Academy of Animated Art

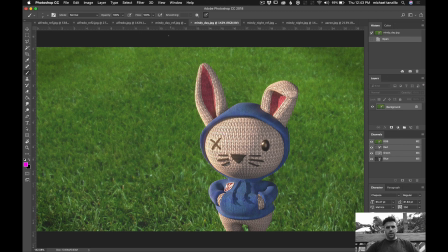254s
If you look at the eye on hops here,
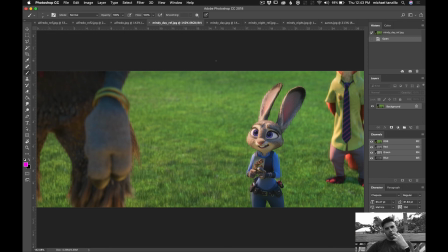259s
the black level on her eye is very dark, which creates more contrast and allows us to really focus in there.
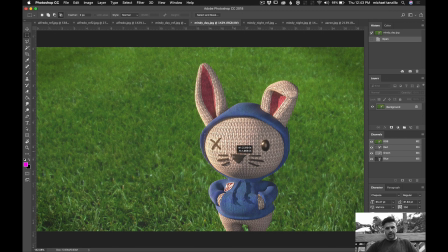266s
Um, I would like to kind of make that just like a little bit darker in the eyes specifically to make sure that we're reading that pop.
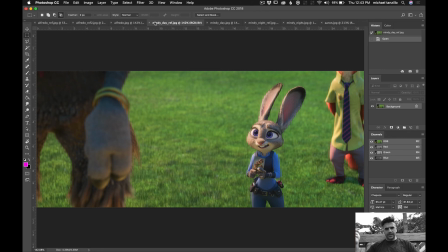279s
So warmth in the key, darkness around the eyes, and then the third one is it's subtle. We're seeing a lot of bounce fill up underneath her here, and that's again when you've got a bright sunny day, you're going to get a lot more.
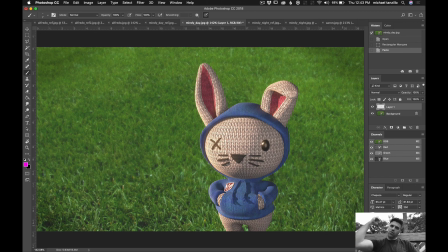295s
You're going to get a lot of light because the sunlight is incredibly intense, and it's going to hit objects and bounce off objects and fill in dark areas. And I would like to see a little bit more of that, like a little bit of like a warm bounce kind of up in here.
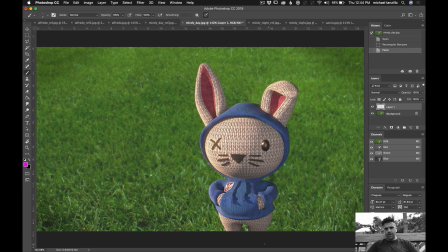308s
Um, and the best way to do that is to make sure that you have a ground plane or something that the character is standing on to simulate that, so that it actually will give this key light something to bounce off of and fill up in there.
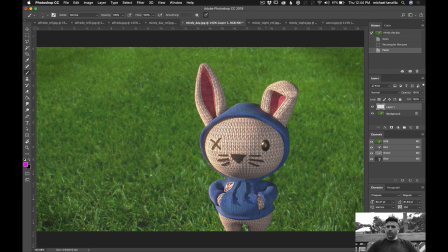322s
So just make sure you have something like that. If you already do, then you may just want to throw in like a little area light or something to bounce some more light up in there.
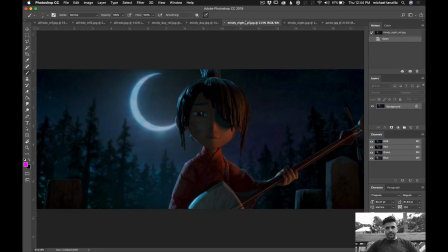328s
In terms of your night scene, um, love Kubo as well. Um, I think I think there's a little bit more green in the sky reference of in this kind of moon fill light here.
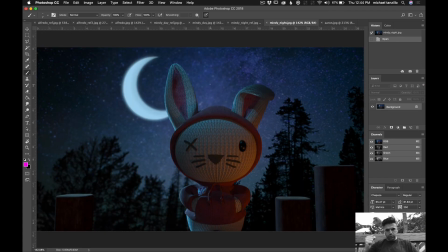348s
Then yours is more like a true blue, and I would maybe shift it a little bit more green.
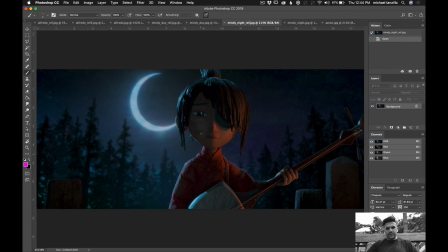354s
Um, the in this shot, it really is a matter of this moonlight just being a kind of a pure rim.
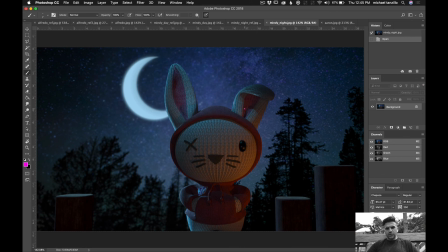362s
In this one here, it starts to get into being more of a fill value. So I would take that down and just really focus on it being like just these subtle kind of rim hits around. Um,
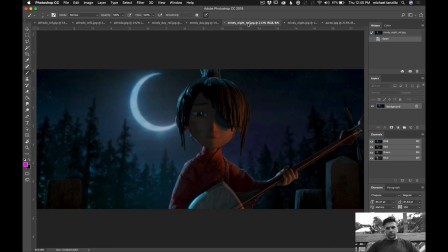377s
I'm looking at the key light and wondering if we shouldn't just bump up the intensity just a little bit,
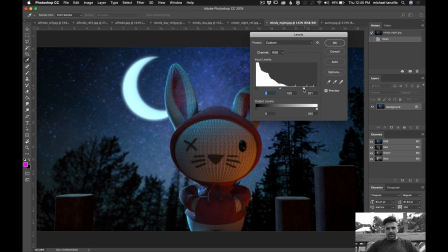383s
like just like maybe more in that range. So, yeah, maybe something more like that. And maybe not quite that much,
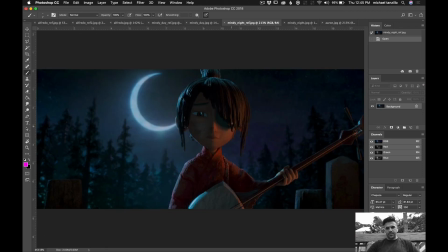398s
but really, because the darkness that we're seeing from this is mostly because we're getting occluded shadow from the hair, but I think it would be a little bit brighter than that.
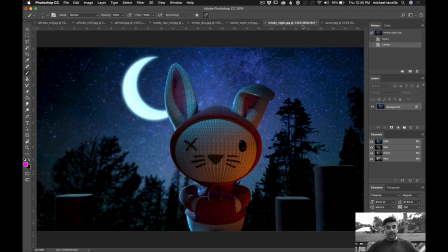407s
So I would just bump that up just a little bit. And that's it. So that's really good progress on these.
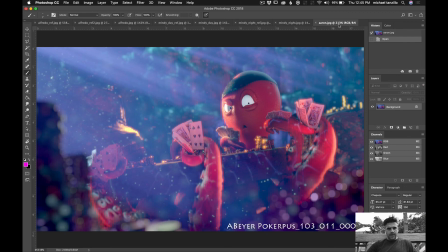413s
Um, and Aaron, this is it's a good progress as well. I was just looking at this to make sure I got the right version, but I'm not quite sure what your number code is. So I'm assuming I got the right one. Okay. Um, in terms of,
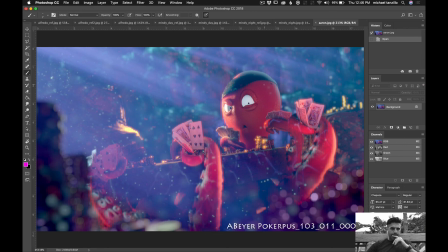435s
so one of the things I was thinking about this when I was looking at it earlier was that um, underwater, the key light is going to be much more diffuse, like because light hits the water and it gets scattered through and kind of goes all over the place. And I was just like looking at this kind of stark shadow there. And I think we should soften that.
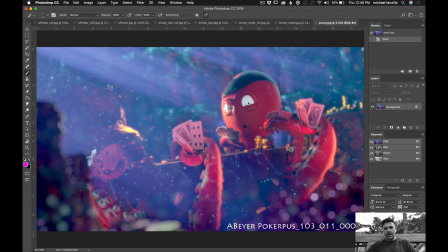454s
The key light as a whole on the character, just kind of broaden it out so it's not quite so harsh on the face, and it kind of softens out over there. Um, keep pushing the dark values in the middle here,
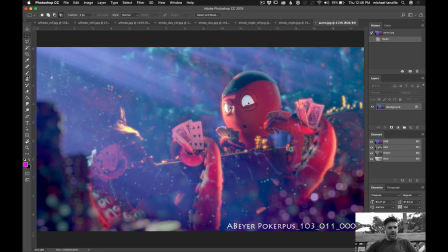468s
because I just like basically I'm not seeing a lot of distinct difference in the dark value, like in here versus back here. And I really want to feel like a difference in those two spaces.
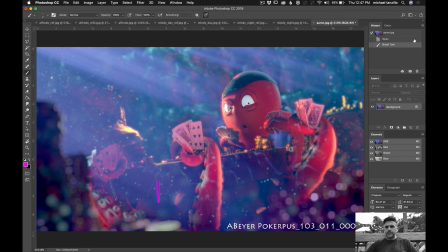482s
I want area that's in one to feel a little bit darker. Um, and then if there's any way, trying to figure out if there's a way to,